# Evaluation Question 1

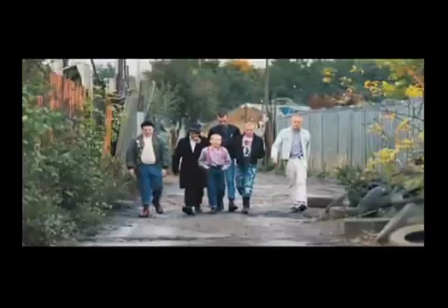(0:03)
My first frame was inspired by This Is England. This Is England is also a social realism and has become very popular.
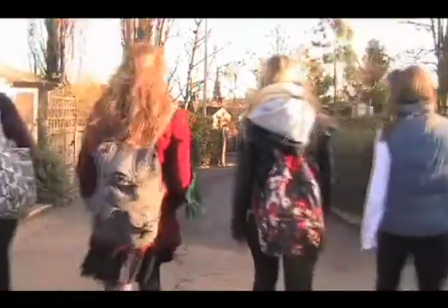(0:10)
I decided this shot would open the story and introduce the characters. I made sure my two main characters were positioned in the middle.
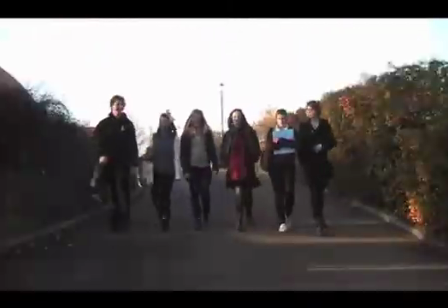(0:17)
This was to keep them in the focus because as the story progressed, you'd find out more about them. My second frame is the title of my film. I decided to have this as an intertitle with a simple white font on a black background to show that it's quite important and the audience should read it.
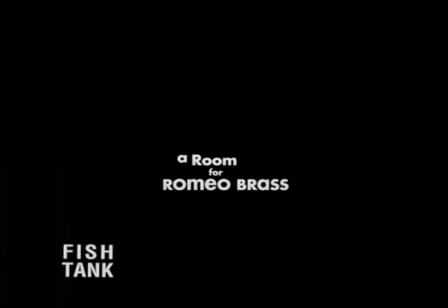(0:36)
I'd seen it used in Fish Tank, A Room for Romeo Brass and London to Brighton, which are all social realisms.
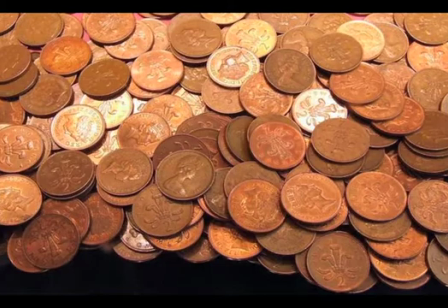(0:44)
For this frame, I used props such as copper coins. I wanted the audience to realise that this person comes from a lower class and she's poor,
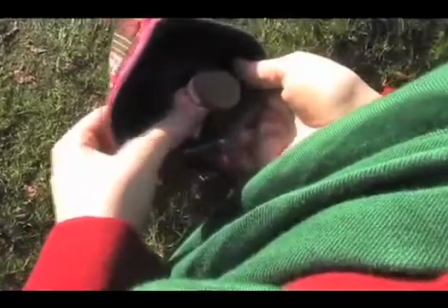(0:52)
and by having this over-the-shoulder shot, it gives you a point of view and puts the audience in the position of the character.
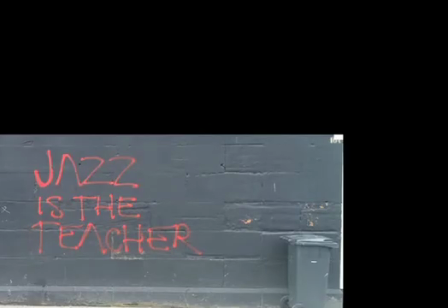(1:02)
For this character's name, I wanted to have graffiti on the wall for the title, but obviously I couldn't do this because it's vandalism and we're breaking the law.
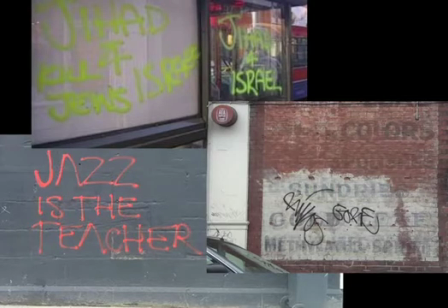(1:09)
But I just came to the decision that by using paper with letters on, they look like posters, which had never been taken down.
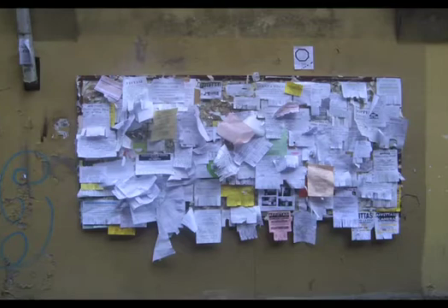(1:15)
So it sort of reflects the genre of a social realism and establishes the location and introduces a different story behind the character.
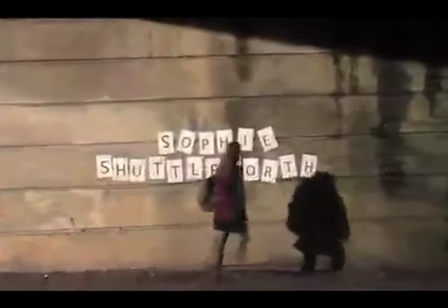(1:23)
And it kind of shows this character comes from a poorer background compared to my other character.
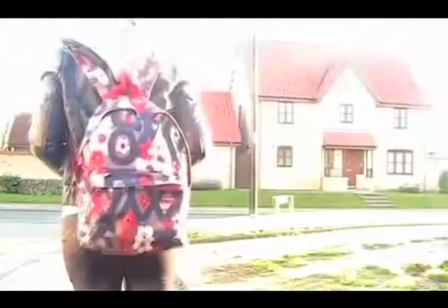(1:31)
Whereas my other character comes from a completely different background, so I wanted to show her in a different light.
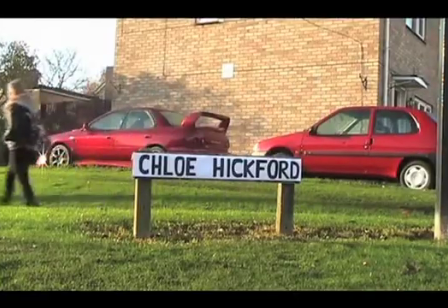(1:36)
And by having her name on a road sign, it conveys the message that this character is important and offers guidance to people, just like a road sign does.
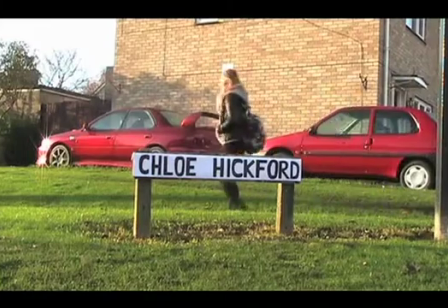(1:44)
So this is what I established through this character, and which differentiated between the other character.
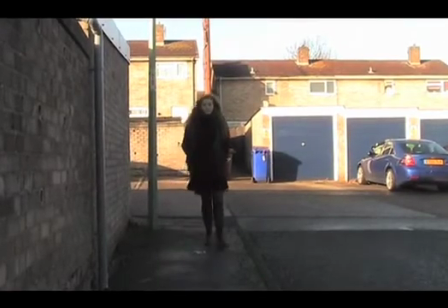(1:52)
I used a cigarette packet as a prop for this character to give the impression of a lower class,
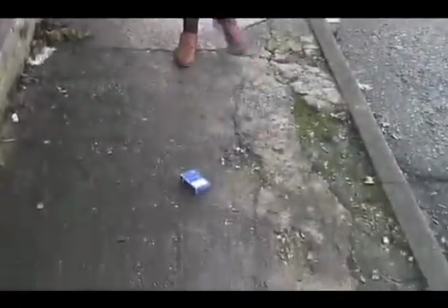(1:57)
and by angling the camera downwards, it shows the unimportance of this character and her class.
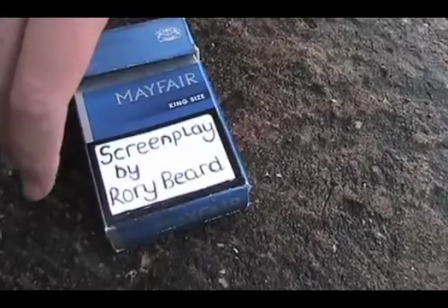(2:03)
I think it suits the genre, and it reflects the conventions of what we associate with the social drama.
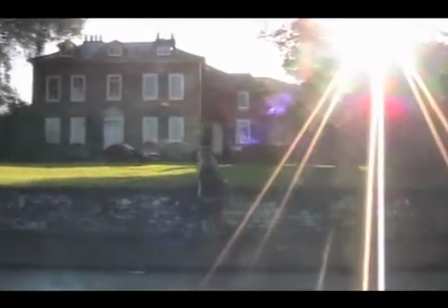(2:11)
With this shot, I wanted to frame the house perfectly and give an impact of this character
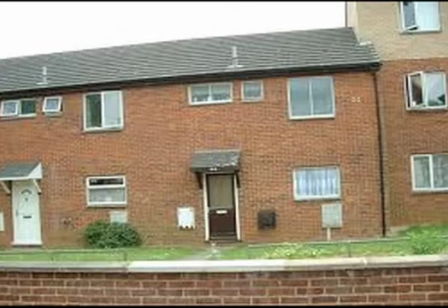(2:16)
and showing her life in comparison to the other's life and it's how different it is,
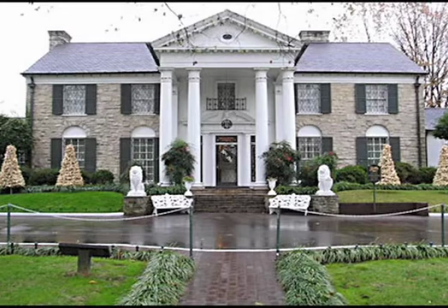(2:22)
and kind of going against certain stereotypes you see in a social drama,
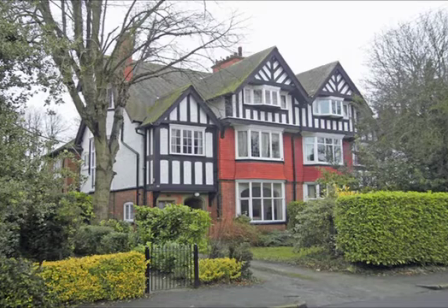(2:27)
because usually they're all lower classes, whereas this person clearly isn't from a lower class.
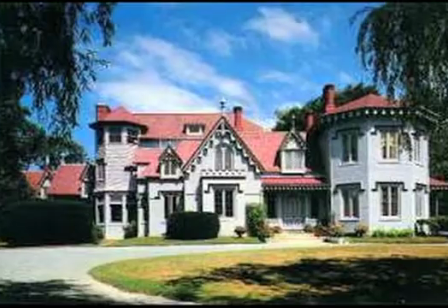(2:32)
She comes from a more middle class.
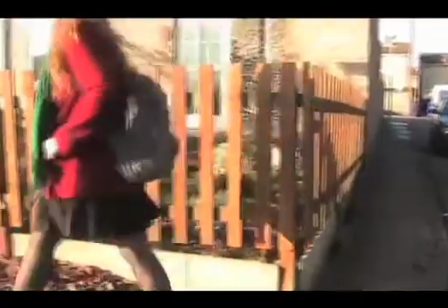(2:37)
Whereas this shot of Sophie coming back to her house shows complete difference in location,
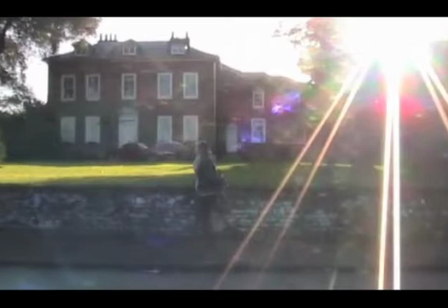(2:43)
whereas Chloe lives in a massive house, like it's detached, it's all by itself.
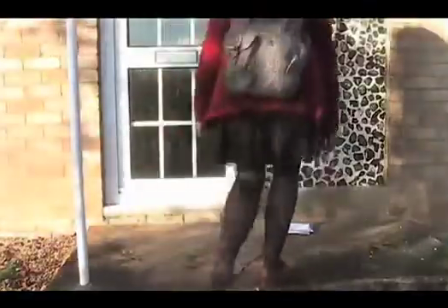(2:48)
Sophie lives in a housing estate. It gives an audience an insight into her background, and it's also similar to the houses we see in A Room for Romeo Brass and This Is England,
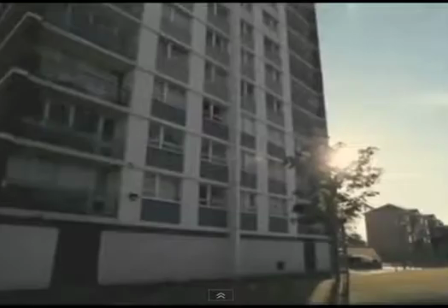(2:57)
whereas they all live in housing estates and they're not perfect houses,
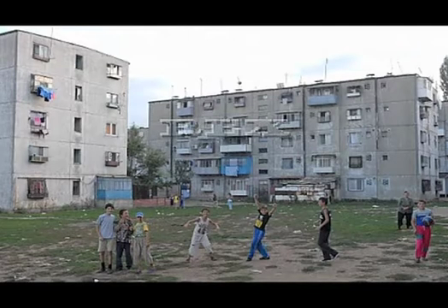(3:02)
they're a little bit shabby. That's what we expect from a social realism.
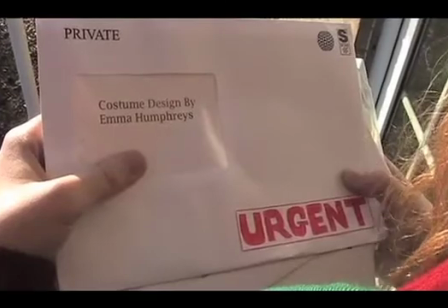(3:07)
With my last frame, I had an urgent sticker placed on the envelope, which is also an overlay title, but I wanted the sticker to get enigma code in the audience's mind going.
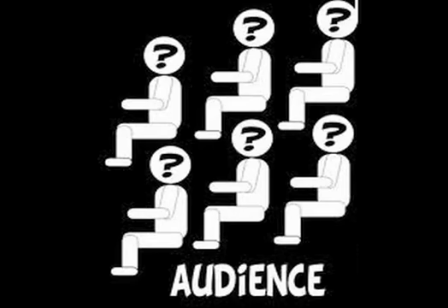(3:16)
The opening sequence stops here, so it leaves them on quite a cliffhanger, and by having this as the last shot,
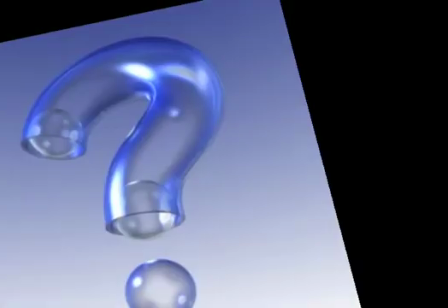(3:21)
it invites the audience to wonder what's going to happen next, and therefore leads them to want to watch the rest of the film.